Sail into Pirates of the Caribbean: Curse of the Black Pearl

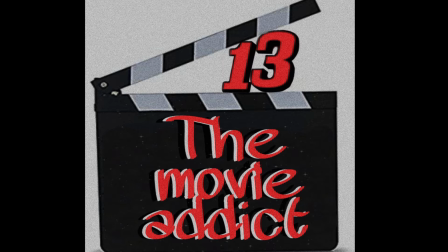Welcome to the Movie Addict 13. If you like what you see, click the like button below and subscribe for more videos coming soon.
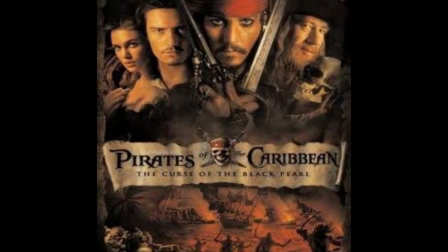Now, let's sail into Pirates of the Caribbean, Curse of the Black Pearl.
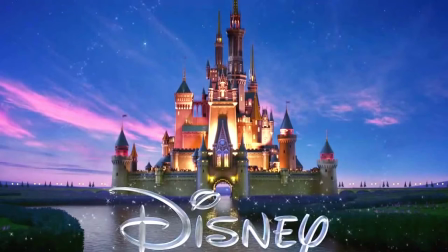And Pirates of the Caribbean is one of Disney's most successful franchises, and it was directed by Gore Verbinski.
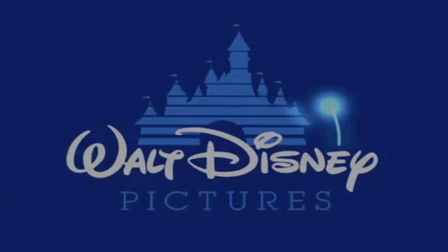It is a Walt Disney Pictures production, and the co-production was Jerry Bruckheimer Films.
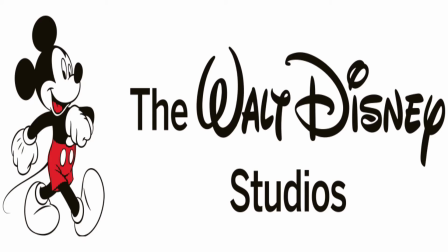This film was domestically distributed by Walt Disney Studios and
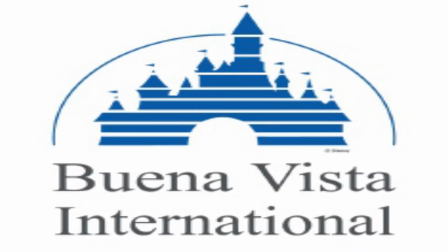internationally distributed by many distribution companies such as Buena Vista International and Bandor Film.
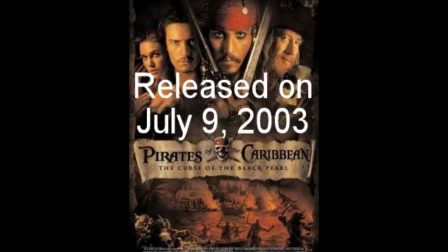It was released on July 9, 2003 with a budget of $140 million,
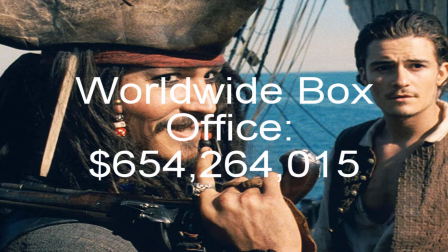and it made a worldwide box office of $654 million.
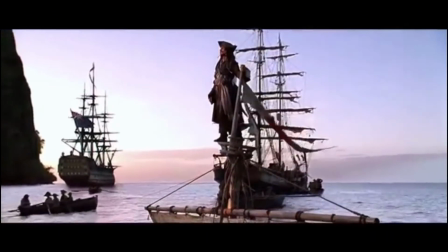Today, we'll be looking at Jack Sparrow's legendary first appearance,
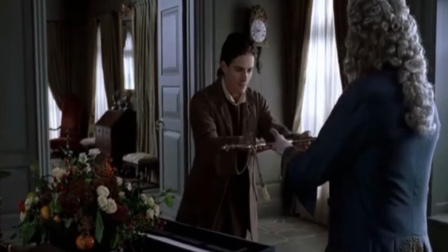and in the scene before, we have Will Turner showing the governor one of his finest swords.
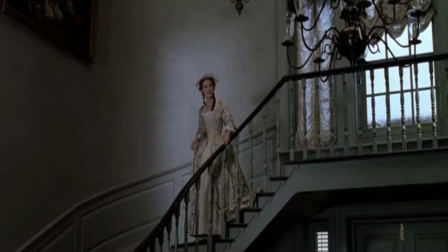After showing his sword to the governor, we see Elizabeth Swann, the governor's daughter, coming down the stairs, ready to head out.
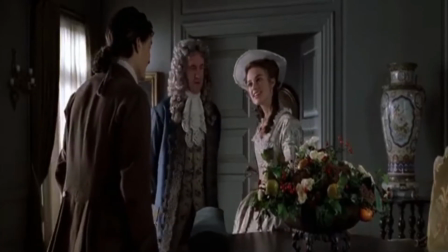And during this brief moment, we have Elizabeth and Will Turner having a brief conversation,
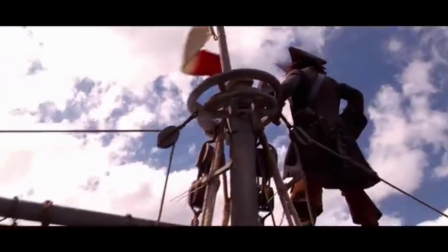which then fades into Jack Sparrow's entrance,
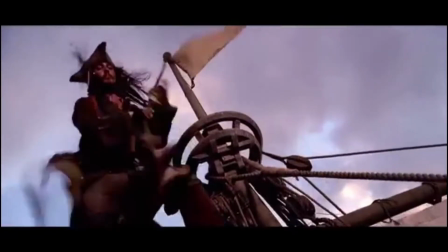where we see him staring out into the horizon and then jumping off the top of his boat as he realizes it is overflowing with water.
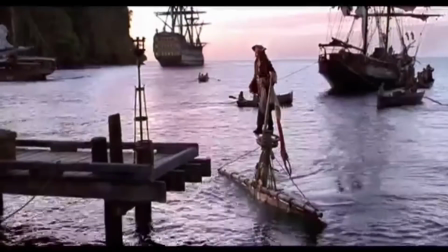This scene is Jack's first contact with civilization after being some time at sea.
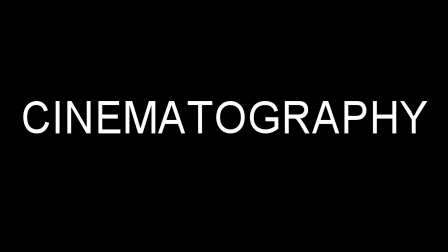Now let's sail into the cinematography, and let's begin with the rule of third,
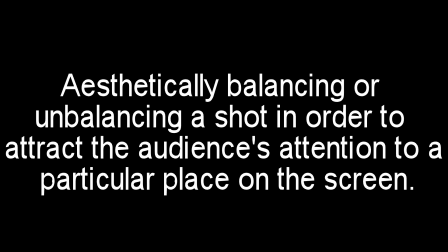which is when you aesthetically balance or unbalance a shot in order to attract the audience attention to a particular place on the screen.
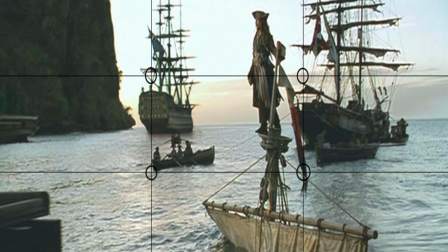And this shot is balanced, and we see Jack and his sinking ship on screen center, which allows us to see his field of dignity even though his boat has sunk. We have sailors and the boat in the back on screen right,
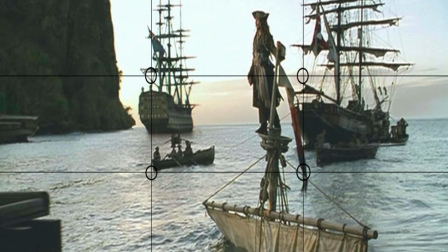and we also have sailors and another boat in the back on screen left center. We can see a bit of Port Royal on screen left to indicate Jack's destination,
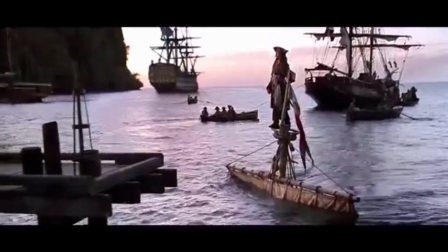and we also see a variation of camera movement to show Jack's arrival
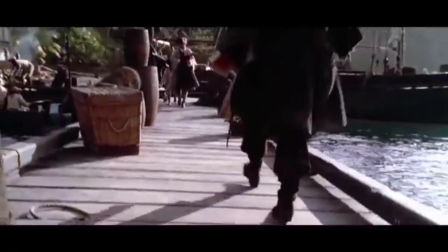at Port Royal and his high ego as his boat continues to sink.
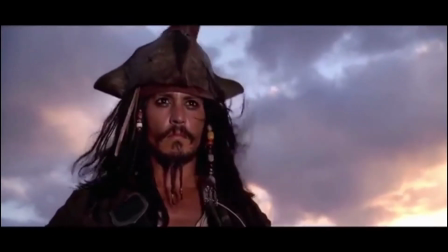And these camera movements are moving master, medium close-up, close-ups, wide shot, medium shot, dollying shot,
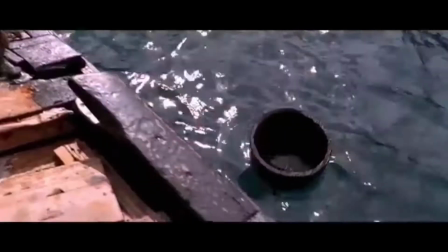full shot, medium wide shot, POV tracking shot, extreme close-up shot, and over-the-shoulder shot.
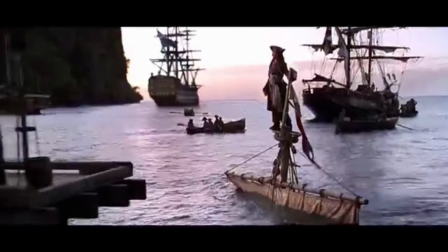Now, we also have two main camera angles that dramatize Jack's arrival to Port Royal,
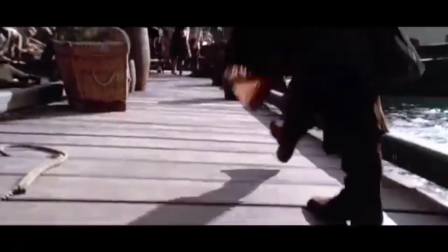and these camera angles are low angle and eye level angle.
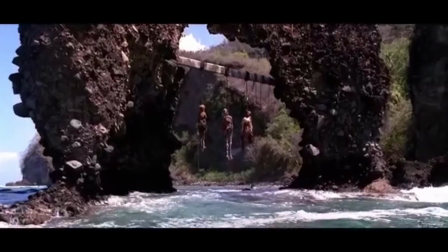Now, camera blocking also adds to the dramatization of Jack's arrival to Port Royal,
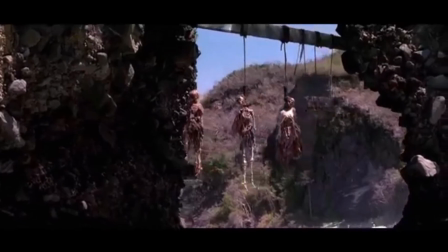and we see parallel blocking as Jack is sailing past an ark that has skeletons hanging from it,
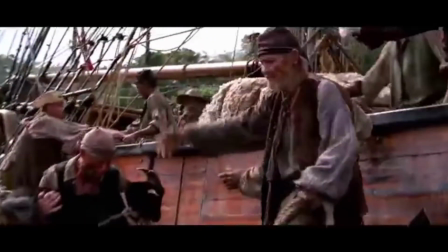and we also see parallel blocking when he is sailing past a group of sailors.
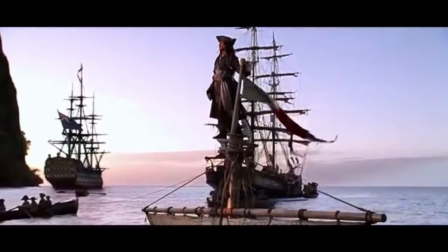Lastly, parallel blocking is seen when Jack is approaching Port Royal,
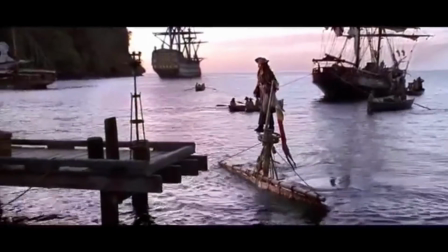and here we can see Jack's high ego and his intact dignity as his boat continues to sink.
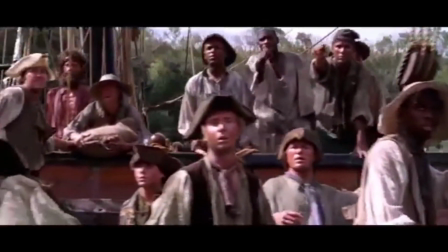We then have perpendicular blocking, which allows the audience to follow Jack's short journey to Port Royal.
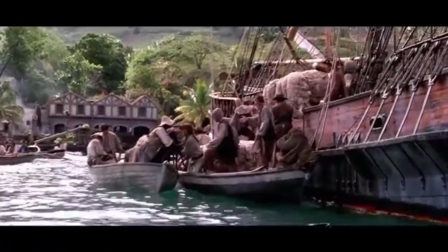And the only time we see this type of blocking in this scene is when we are seeing his POV shot as he is sailing past the sailors,
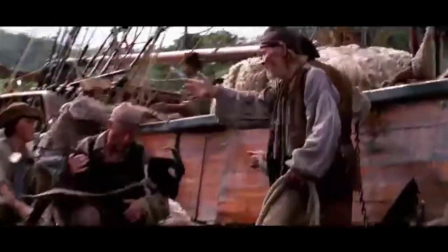which then transitions into a parallel blocking.
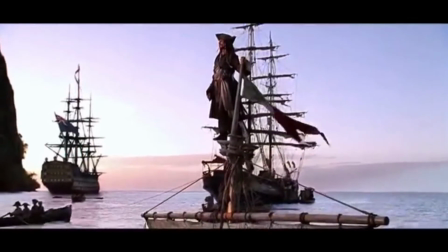These camera movements and angles allow the audience to embark on Jack's journey and to emphasize with it.
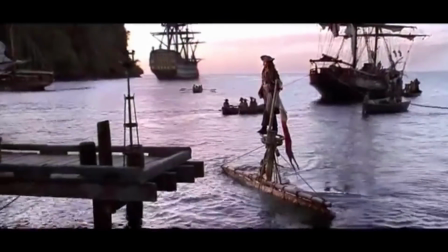It also allows the audience to get to know who Johnny Depp's character is.
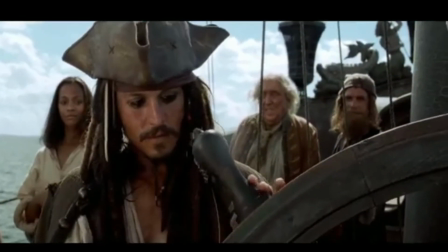Now let's sail through storytelling. The story in this film follows Jack's journey to reclaiming his title as captain
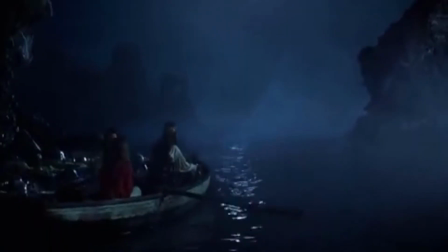of the Black Pearl pirate ship and the successful rescue of Elizabeth Swann.
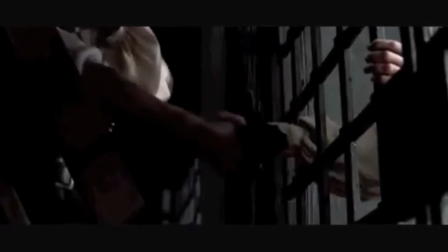During his journey, Jack learns how to work in a team as he teams up with Will Turner to save Elizabeth,
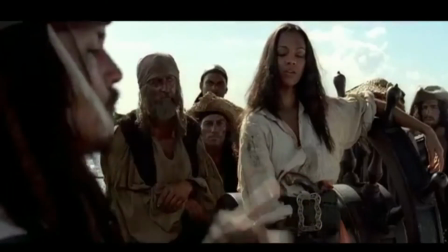and he also learns how to lead a crew in a more humane way after seeing how Captain Barbosa treats his fellow crew members.